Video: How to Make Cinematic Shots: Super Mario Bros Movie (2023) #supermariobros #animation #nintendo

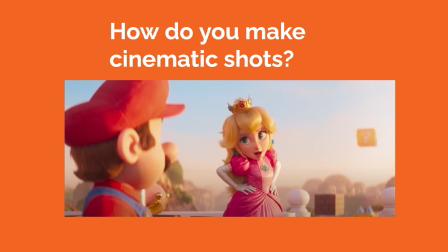[0:00]
How do you make cinematic shots? The 2023 animated film, The Super Mario Bros. Movie, co-produced by Illumination and Nintendo, has a scene that's a good example of this, where Princess Peach shows Mario how to navigate a training obstacle course.
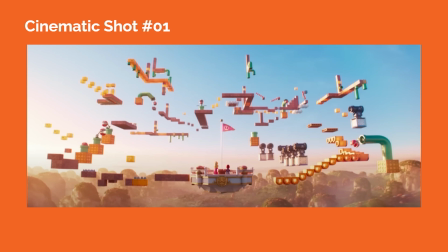[0:13]
In cinematic shot number 1, the scene establishes the overall environmental context within this wide shot, revealing the orientation of the obstacle course.
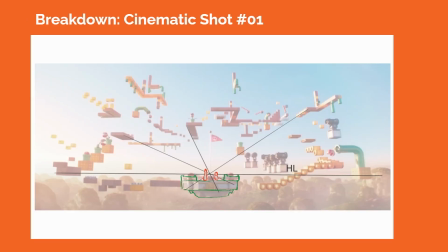[0:20]
We can determine the horizon line of the shot from the perspective cues of the platforms around the course, so the camera is a little below eye level for where Princess Peach and Mario are standing at the center of the frame. A wide-angle lens is likely being used to compose the shot, conveying the enormous scale of the course and raising the physical stakes for Mario.
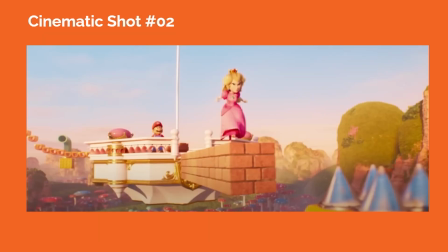[0:35]
In cinematic shot number 2, Peach starts to tackle the course by running away from Mario and toward the first marker points. In the foreground, on screen right, at the lower corner of the frame, we start to see the first spikes on a nearby platform.
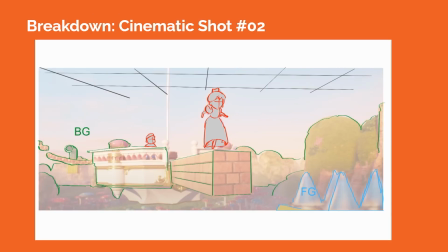[0:46]
These elements are slightly out of focus to help create a sense of spatial depth. Peach is essentially running toward the camera, growing in proportion toward the camera lens, moving in Z-space. The background of the Mushroom Kingdom appears in the distance, also slightly out of focus. We can see the sky plane at the top of the frame, informing us that the camera is placed somewhat close to the level of the spikes in the foreground.
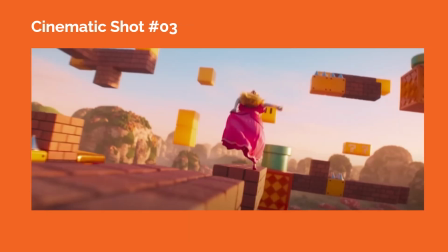[1:05]
In cinematic shot number 3, the camera tracks with Peach as she runs across the platform, and the camera is tilted at a Dutch angle to create a dynamic feeling for the shot. The camera is low to the ground plane of the platform, creating a slight upshot, so we see some of the floating platforms above Peach's head.
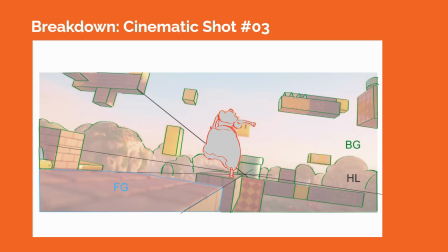[1:19]
The camera lens is likely a wider angle lens to reveal the space around Peach as she runs along the obstacle course. The break pattern of the platform on screen left in the lower corner of the frame is slightly blurred to help create a sense of spatial depth. The background elements of the Mushroom Kingdom in the distance are also out of focus, so our eyes are drawn to Peach as she runs.
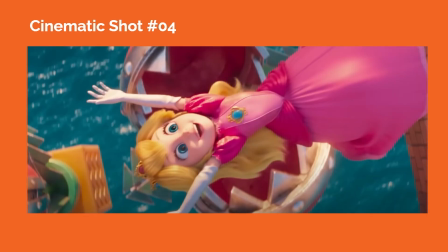[1:37]
In cinematic shot number 4, the camera is placed high above the ground plane, looking down almost in a bird's eye point of view as Peach leaps past one of the chain chomps in the obstacle course. The composition of the shot allows us to clearly see Peach's pose as she makes the jump, but also we can clearly read her facial expression and sense of glee as she does it.
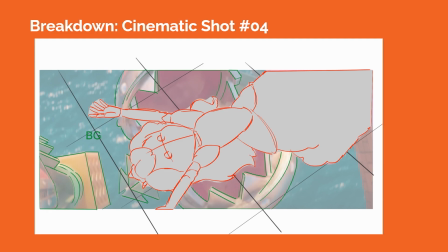[1:55]
This helps clue us into her state of mind at this point of the action. The perspective cues of the platform on screen left at the lower corner of the frame help us to see a 3-point perspective grid within the shot.
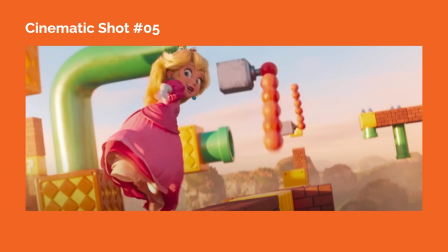[2:05]
In cinematic shot number 5, Peach has landed on another platform just after jumping over the chain chomp. The camera is tilted at a Dutch angle again as she runs away from the camera lens, but having her turn her head to the camera allows us to continue reading her facial expression.
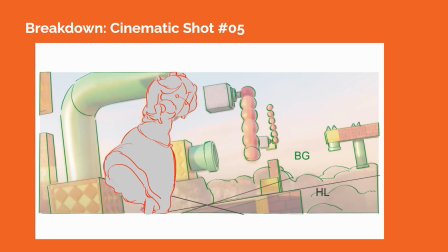[2:19]
The background elements of the Mushroom Kingdom are slightly out of focus to create spatial depth. We can gauge the horizon line from the perspective cues of the platform that Peach runs on, as well as the cues from nearby platforms. And this helps us to see that the camera is placed relatively close to the ground plane of the platform Peach runs on.
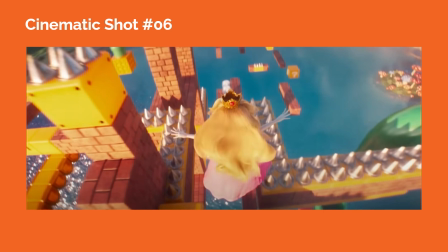[2:35]
In cinematic shot number 6, the camera follows behind Peach as she leaps and falls downward through a series of platforms in the obstacle course. This is a thrilling shot that almost feels like being on a roller coaster as you descend down a curve in the track.
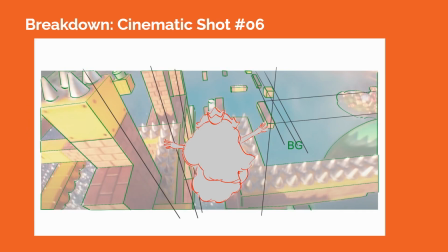[2:47]
The perspective cues of the neighboring platforms help us to see the 3-point perspective grid within the shot. As the camera tracks with Peach, the camera movement helps us to experience what she's feeling through the action.
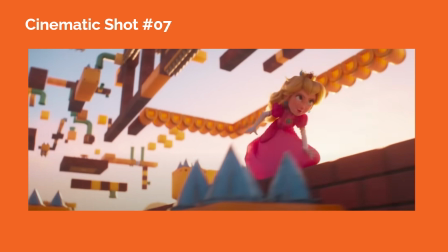[2:56]
In cinematic shot number 7, Peach lands on another platform and continues to run across quickly. The camera is placed below the ground plane of the platform she's on, so we see her in an upshot, revealing some of the platforms floating in space above her.
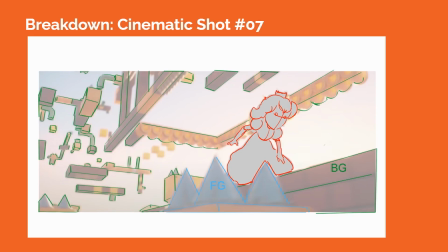[3:08]
A series of spikes appear in the foreground, slightly out of focus to create spatial depth. As she runs from screen left to screen right, Peach has a determined look on her face, which clues us into her state of mind at this point in the scene.
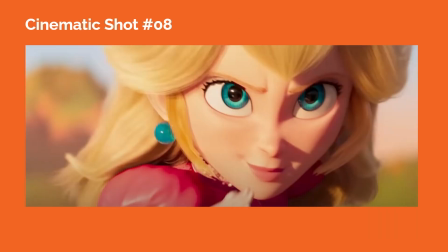[3:19]
In cinematic shot number 8, we follow the previous shot by cutting into this close-up on her face where we can clearly read her determined expression. This shot choice helps to punctuate what she's thinking and feeling. Peach is nearing the end of the obstacle course and she wants to complete it and make a big finish. So this shot helps us cement that emotional beat in our minds, and we'll carry that into the following shots.
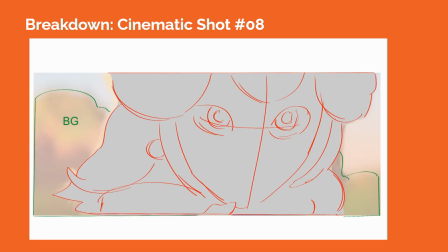[3:38]
The background elements of the Mushroom Kingdom are mostly out of focus here, so we zero in our eyes on Peach's face. So much of her acting here is conveyed by her eyes, eyebrows, and smile.
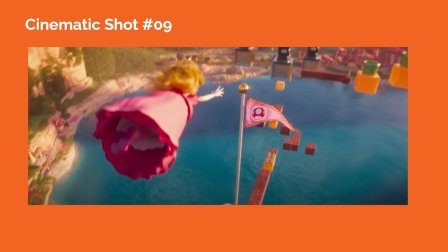[3:47]
In cinematic shot number 9, the camera tracks behind Peach once again as she leaps up and clears several flying bullet bills. Peach is flying up and down in an arc through the space, so we also see the horizon line change within the shot, as well as the view of the Mushroom Kingdom in the background.
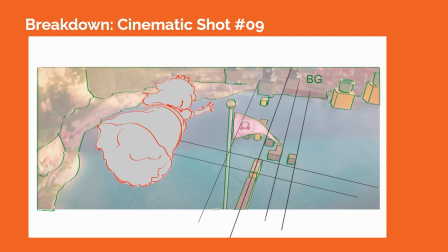[4:00]
Placing the camera behind Peach also helps us to see the oncoming mushroom flag on the pole, which cues us into seeing this as her end goal.